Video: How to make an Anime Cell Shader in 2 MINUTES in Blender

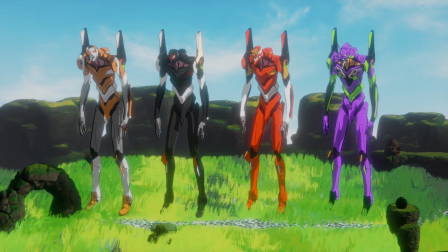Want to make some epic anime-like scenes quickly and easily in Blender? Let's get right into it.
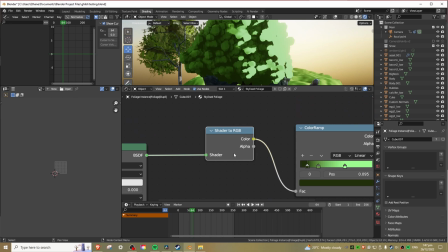The key to this is the shader to RGB node, which you really need to be an Eevee to use.
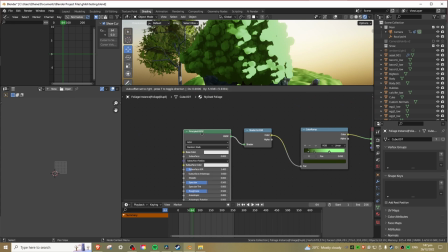Essentially, this takes shader info like shadows, highlights, and midtones and expresses this info as color, or RGB.
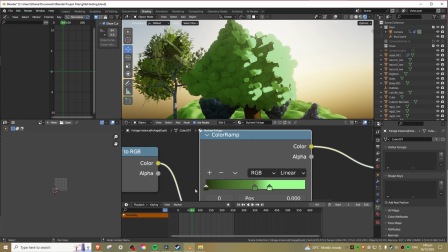This means using a color ramp, we can pick a dark shadow color, a midtone, and a bright highlight color and then plug it in and set the interpolation to constant for that sharp anime look.
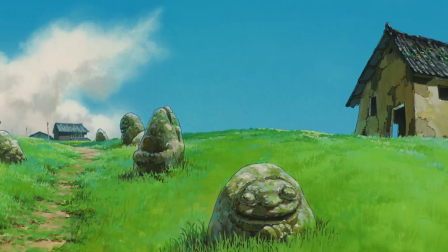Use linear if you'd like a softer look, like painterly or Studio Ghibli. Set up some lighting in your scene from a simple sun to a complex area light setup and ta-da,
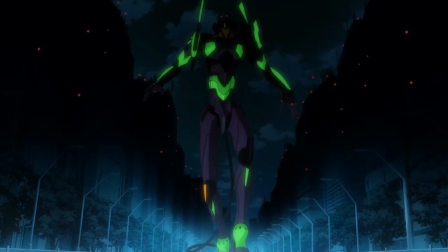you have an anime shader in 60 seconds, which you can customize easily and apply to anything.
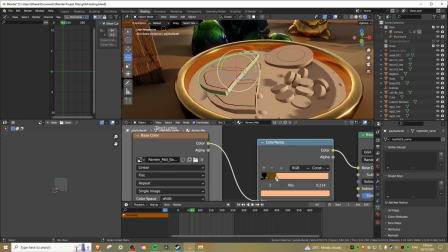You can even feed image textures or videos through a color ramp to make other assets that you have blend in better.
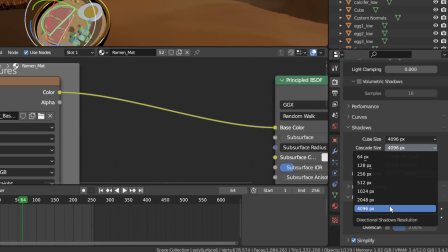For really sealing the deal, you have to do a few more things. Turn shadow resolution up high and turn off soft shadows for a sharp anime shadow look. You can do this inside the render settings. On top of this, I like to enable bloom and ambient occlusion, and optionally, screen space reflections.
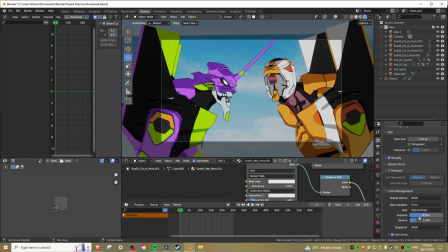For the color transform, use filmic if you want a more vintage look because it washes out the colors a bit more, or standard if you want the colors to come through more clearly, but you can always adjust this in a post-processing software afterwards.
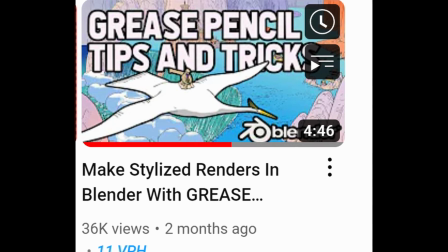For outlines, follow this amazing tutorial by this guy because he explains a really good method which is versatile and looks great.
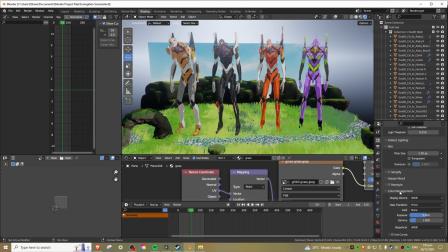If you want to do it quick and dirty, just enable freestyle, change around the size of the outline with this value, and then go to the render layers tab and enable all of the checkboxes for outlines except the last two.
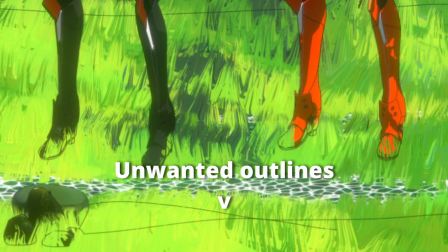This will work in most cases, but eventually it will probably cause you some problems and I'd recommend using the other method.
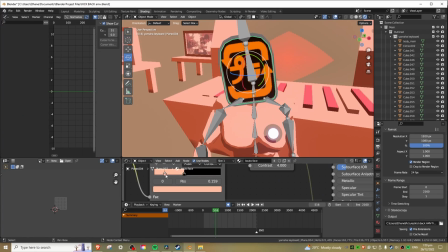It'll take some tweaking, but you're pretty much good to go.
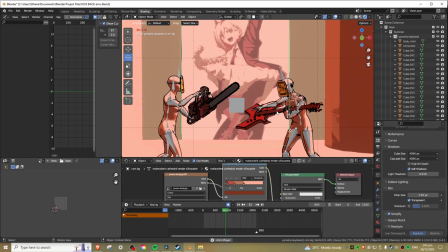Here is a full music video I made using tricks like this, and you can see the outlines are something which show up in the viewport for the outline method I used in this one,
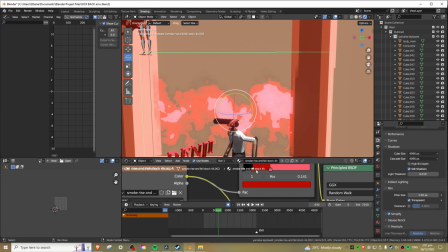which can be useful. I used a wide range of materials, all hooked into a color ramp or a shader to RGB node, to make them more anime-like.
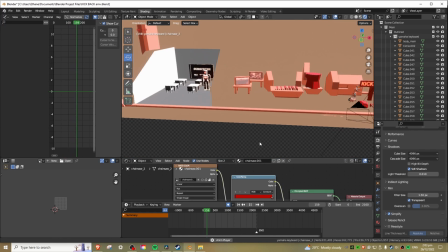The whole thing is set up as a long line with the camera moving between the scenes.
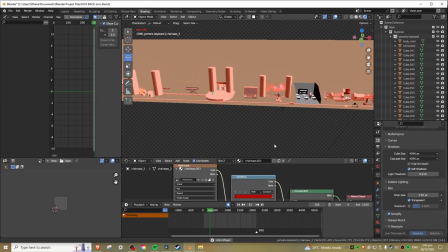As an added bonus, I added an audio visualizer using a free add-on and also put the soundtrack of the song I am using into Blender's video editor,
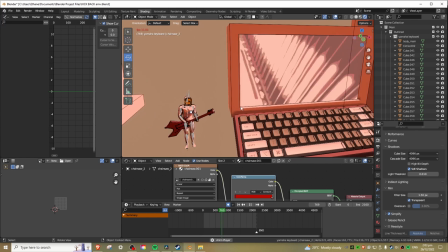so I can even hear the music while I'm animating. Check out the music video here, I think it's pretty cool.
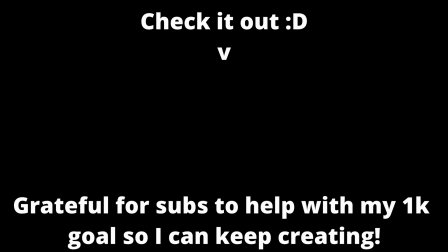It took a lot of time. Thanks so much for watching and stay tuned for more epic stuff coming in the near future.
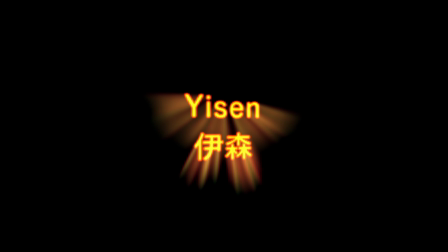Have a great holidays and Christmas.